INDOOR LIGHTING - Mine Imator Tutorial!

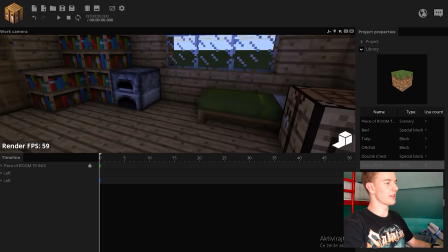(7:29)
Spotlights next to each other like so look at this so if I take a look inside They both make a difference, but it's not too bright.
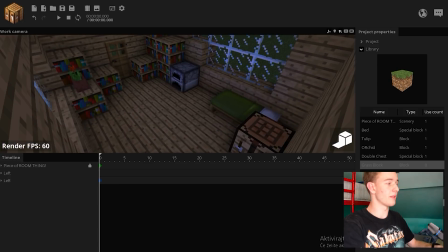(7:37)
So this looks like a nice Ambient thing. Let's put this in a folder again.
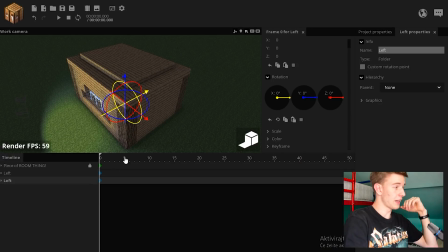(7:41)
Call it left again. I don't know. I'm not very original Let's duplicate this left So now we have four spotlights and move them on the other side because there is light falling
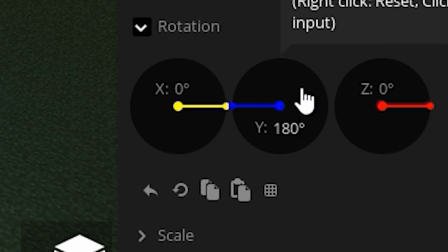(7:50)
from the other side of the window as well I am just gonna put that to 180 degrees So if we take a look inside,
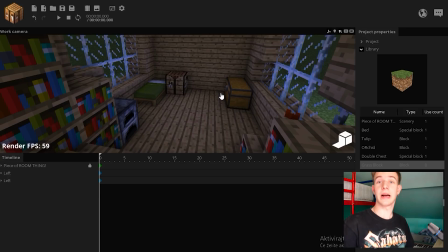(7:57)
you can see this looks pretty nice It looks like there's actual light
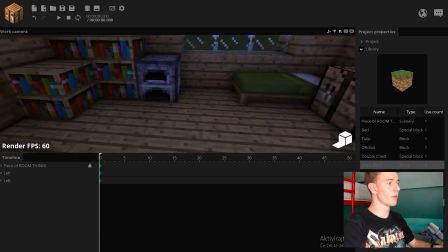(8:02)
falling through the windows and it's not too blurred or anything like look at that Maybe
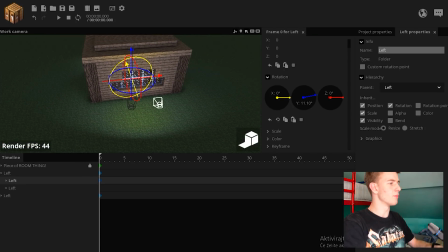(8:06)
we could try to make it even more perfect as you could say and try
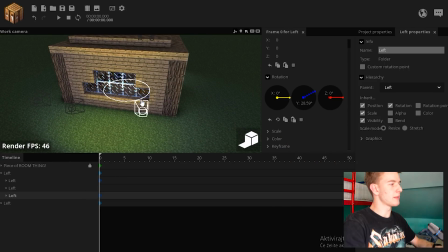(8:11)
to add another light Maybe light that part of the set
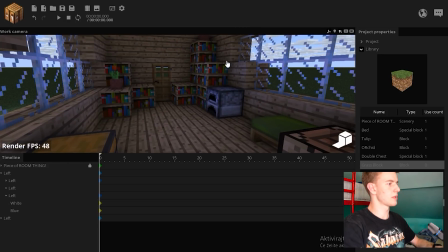(8:16)
like the door mostly so it looks more dynamic widespread or something.
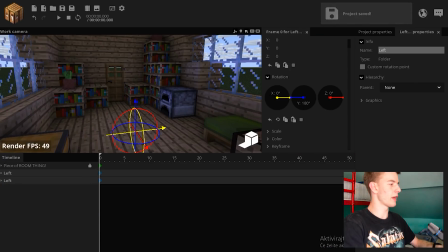(8:21)
Now that we got that done, we could put both of the lefts in a folder, call it outside lighting.
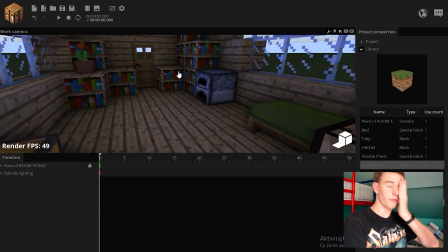(8:26)
So this is what's outside. Now I want to do some lighting inside. Now if you were to go into a lot of detail, I could just add a spotlight,
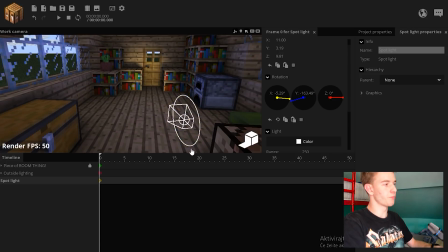(8:36)
place it here on the ground, turn it in that direction, point it upwards, increase the radius, fade size, the sharpness, put it to a bit bluish and then just call it reflected light because that's the bounce light from the floor to the walls
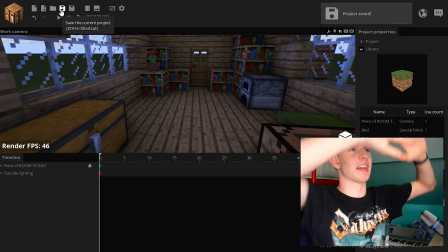(8:52)
but I'm not going that deep into it because then we would actually have like a million lights in here and that would even like my computer which is
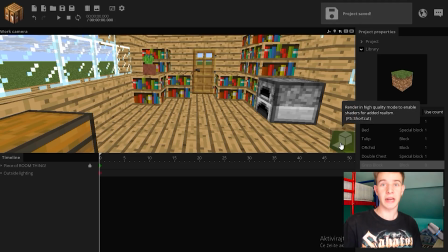(9:01)
a real beast if I may say so we are only going to add a couple of torches okay
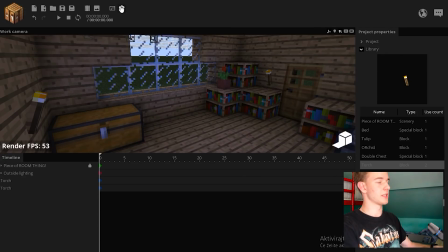(9:08)
once we got the torches inside it should look like this actually for you it should look
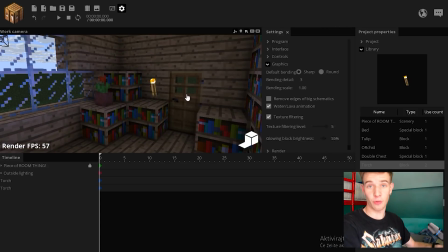(9:14)
like this or so like the torches should be bright for you but if you notice this if we
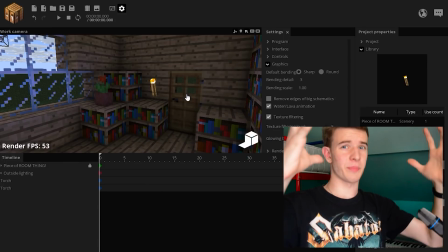(9:20)
take a look at this here the handle is white the top is what's supposed to be glowing but the handle is bright as well because the entire
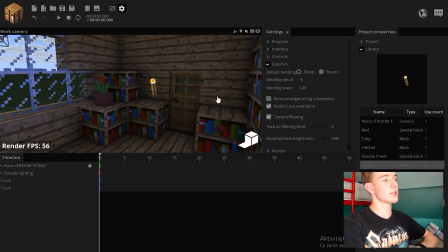(9:27)
torch is bright I do not like that at all so I want to turn off the glowing block brightness to zero by the way this is
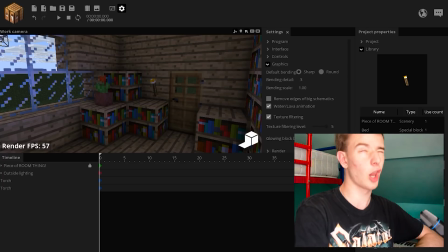(9:34)
in the settings tab and in the graphics you can find the glowing block glowing block brightness this try to say that five times fast going brought
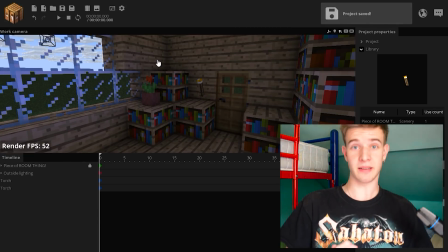(9:42)
but do blah okay turn that off and now I have made a couple of texture packs to make certain parts of the blocks glow.
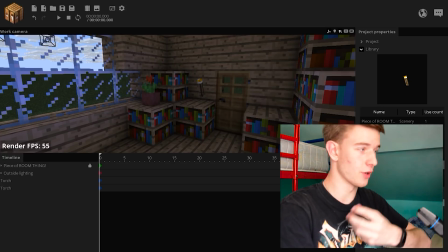(9:50)
I want to do that but first let me explain how that works.
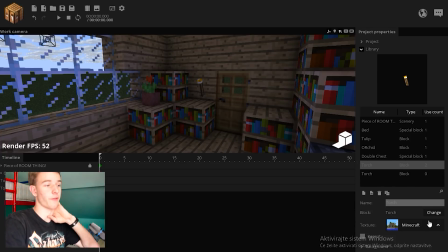(9:53)
I'm gonna duplicate this torch and I'm gonna apply a texture to the first one just apply the blocks no glow and this is the torch no glow and apply a blocks glow texture to the second one and call it torch glow.
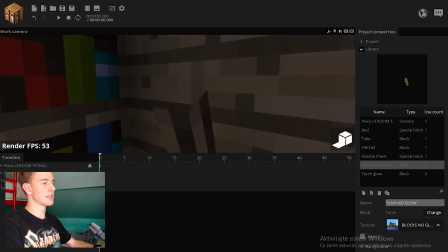(10:07)
Now as you see the top of the torch has disappeared because I'm using the torch no glow.
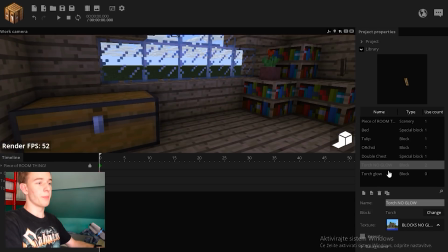(10:14)
This is the part that is not glowing on both of my torches but the torch glow is only the head, like it's only the top.
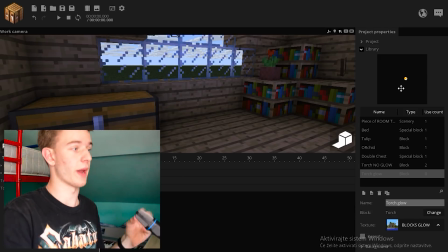(10:21)
This is great because that's what I wanted to do in this texture pack. I wanted to layer down the parts that are glowing and that are not.
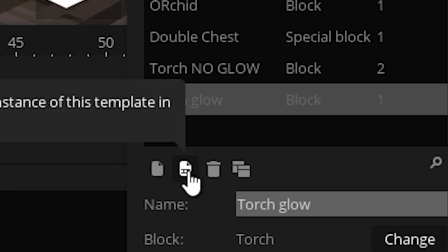(10:28)
So I want to create a new instance of this in the timeline. So this is the torch glow.
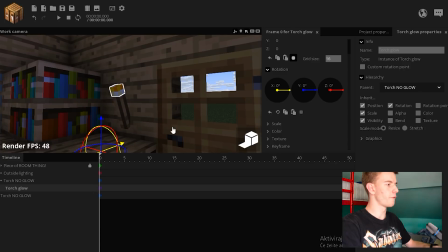(10:33)
If I log that on any of my torches as you see the torch is now full again like it's it's built together but the torch no glow is
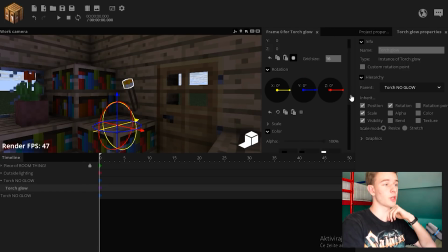(10:40)
just the handle and the torch glow is just the top so if i go down to color and make it bright as you see only
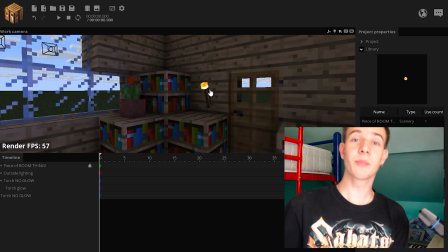(10:47)
the top is bright this is the purpose of my texture pack there will be a download link in the description for all three texture packs
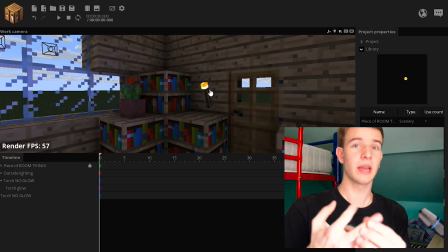(10:54)
first the blocks that are not glowing first the blocks that are glowing and the third of all is the redstone so it's like a light glow so we
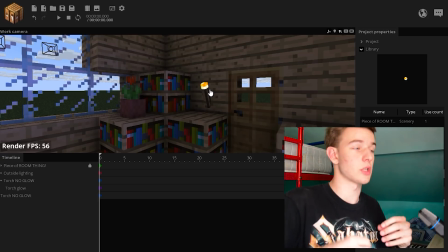(11:02)
can layer down the redstone's glow as well so it's not fully bright or fully dull.
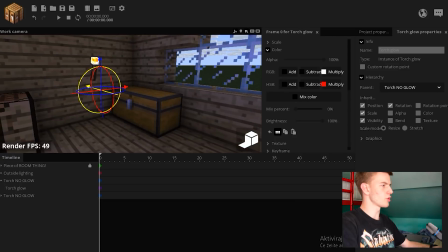(11:06)
I want to duplicate the torch glow and put it on the second torch so now both of my torches have the torch glow.
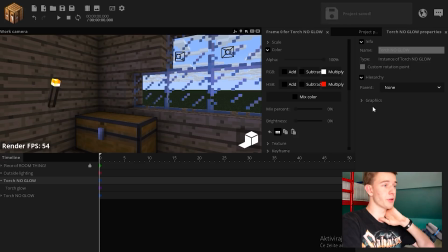(11:12)
Next select both of your torches, go to graphics,
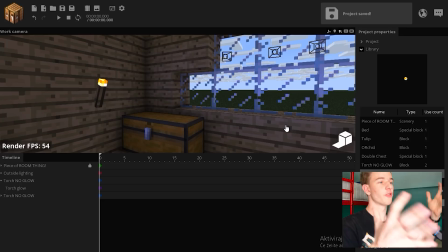(11:15)
tick off cast shadows so that your torches do not interfere with the lights which we're gonna apply to them right now.
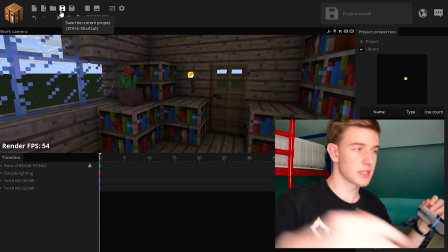(11:22)
Now the torch emits light in all directions so I want to use a point light.
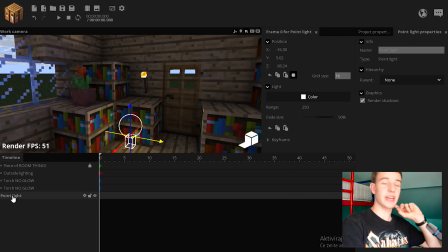(11:27)
Yes I know I told you not to use them because they are laggy but we have no choice because uh we need that so the point light where is
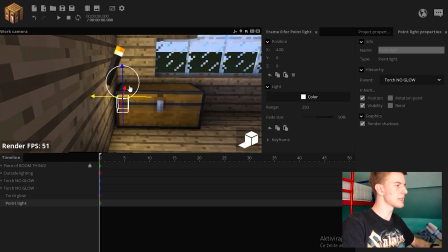(11:35)
it oh it's this one let's position the point light to be directly inside the torch top so it's like in here i rotate the
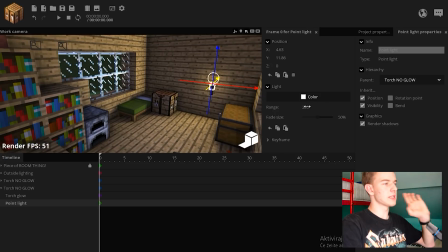(11:42)
camera you can see it's inside now i want to determine how far this light will go i want to i want to have it like this 100 maybe 100
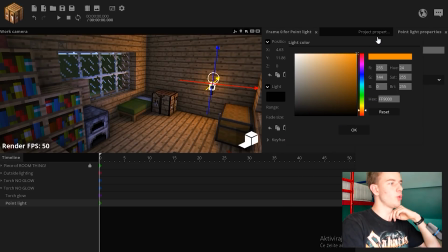(11:49)
okay yeah that's okay now i want to change that to like an orange color this is like an orange tint to it now if
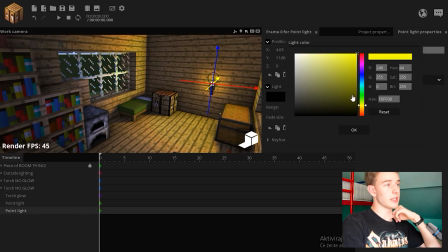(11:57)
i duplicate the point light change the color to yellow and decrease its range.
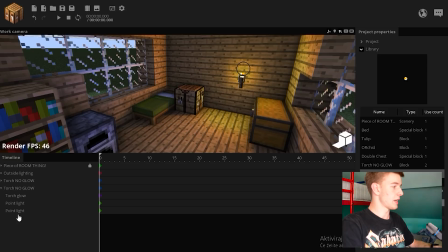(12:02)
As you see, we have the multiple layers of this. Now I can duplicate it once again, make it white,
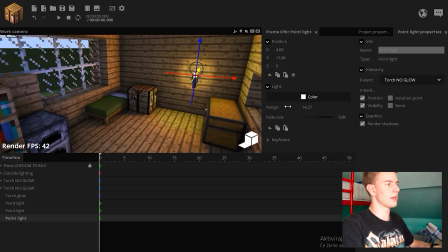(12:10)
scale down the radius, like just to make that like inner glow here or something.
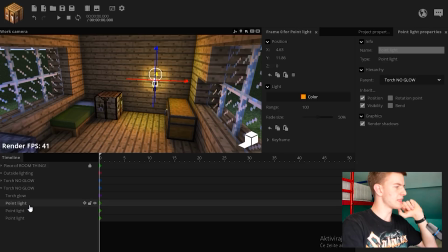(12:15)
Wait, I want to have like an in-between step because this is just too harsh. I want to select this top, the top one, the orange one, duplicate it, put it in between.
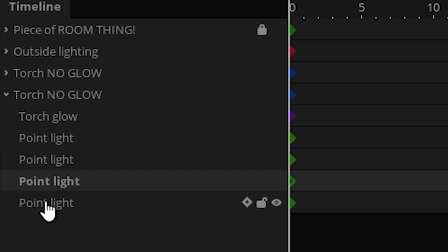(12:25)
So what I have here is two orange ones on the top then a yellow one then a white one just so you know where I'm at the top one should be a
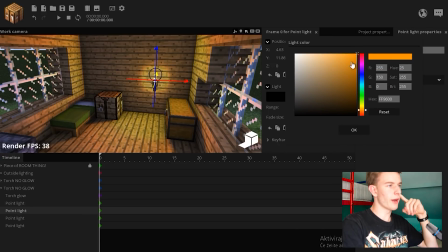(12:33)
darker orange this inner one should be like a bit brighter orange but also decrease its range a little bit what we
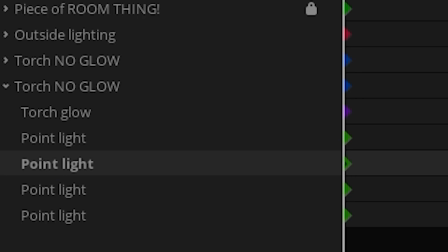(12:41)
have right now is the dark orange with a hundred range then a bright orange with a 72 range then a yellow one with 43 range
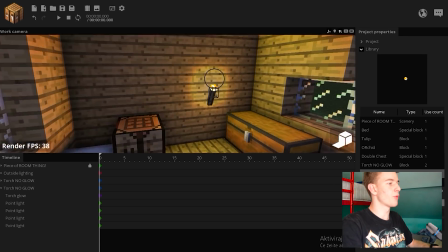(12:48)
and a white one with 14 range this is what I've done and I'm pretty glad with how it all looks except this white one if I just no
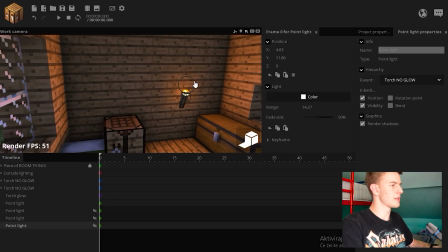(12:56)
that's the yellow one in general no everything is very bright in the center so this is something I'm bothered about but okay yeah I
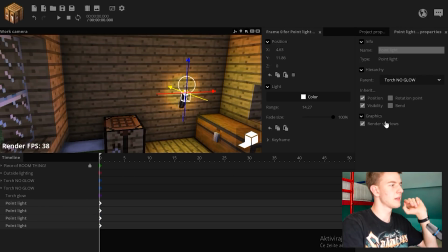(13:04)
have a rough idea just select all the torches and increase the fade size yeah yeah yeah increase the fade size this makes it a lot more smooth oh look
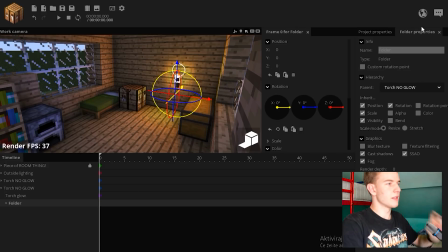(13:13)
at that it's perfect now if I put all these in a folder call it torch glow or something oh I already have that.
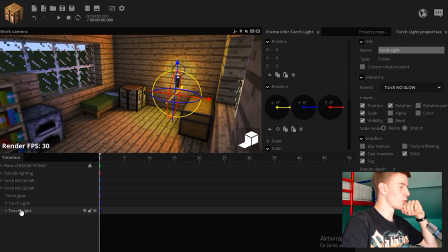(13:20)
So let's call it torchlight so I know what it is. Duplicate the torchlight, lock it on the second torch and adjust the position.
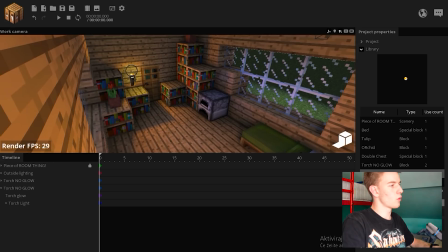(13:28)
No, it's already in the cap so it's okay. And basically what we have is a pretty nice indoor lighting.
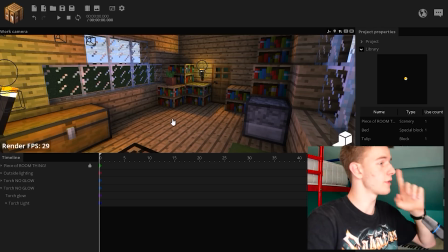(13:34)
Look at this. I could live in here. This looks nice. If there's anything more that I could do, I'm thinking right now,
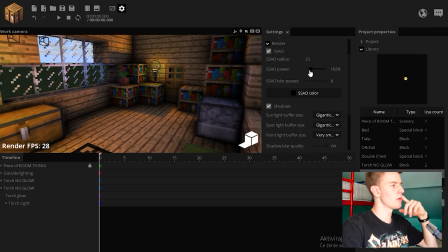(13:42)
maybe go to the render settings and mess with your ssao okay so i've done something pretty interesting
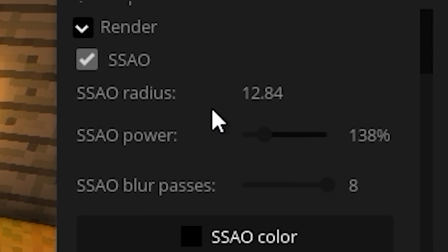(13:49)
i went to the ssao settings increased the ssao power and decreased the radius so i got like a nice we got like a nice
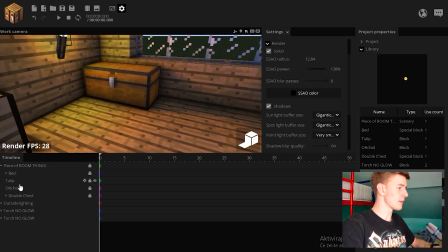(13:56)
sharp dark edge around uh the blocks what's interesting about this is you can also open this chest i know i know this is pretty normal
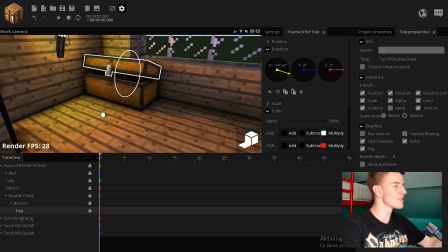(14:05)
to open chest but look at this it looks so nice even the shadows and everything look at this it's just it's something about it look at that Like I know it's just lighting, but I'm fascinated by this like how could you not like this look at this? It looks so nice. I mean lighting is important. Look at it made me happy I'm smiling right now, and it's not even an animation or anything.
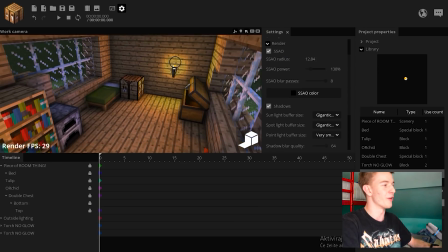(14:26)
It's just a tutorial I'm smiling because of this lighting right here. That's how important lighting is I don't know what else to add.
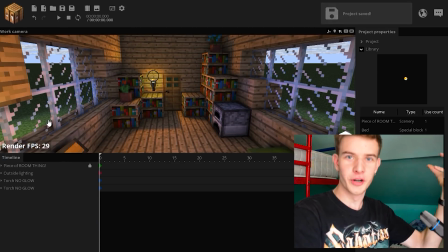(14:33)
Let's see there has to be something. I like to overdo things Maybe add another spot.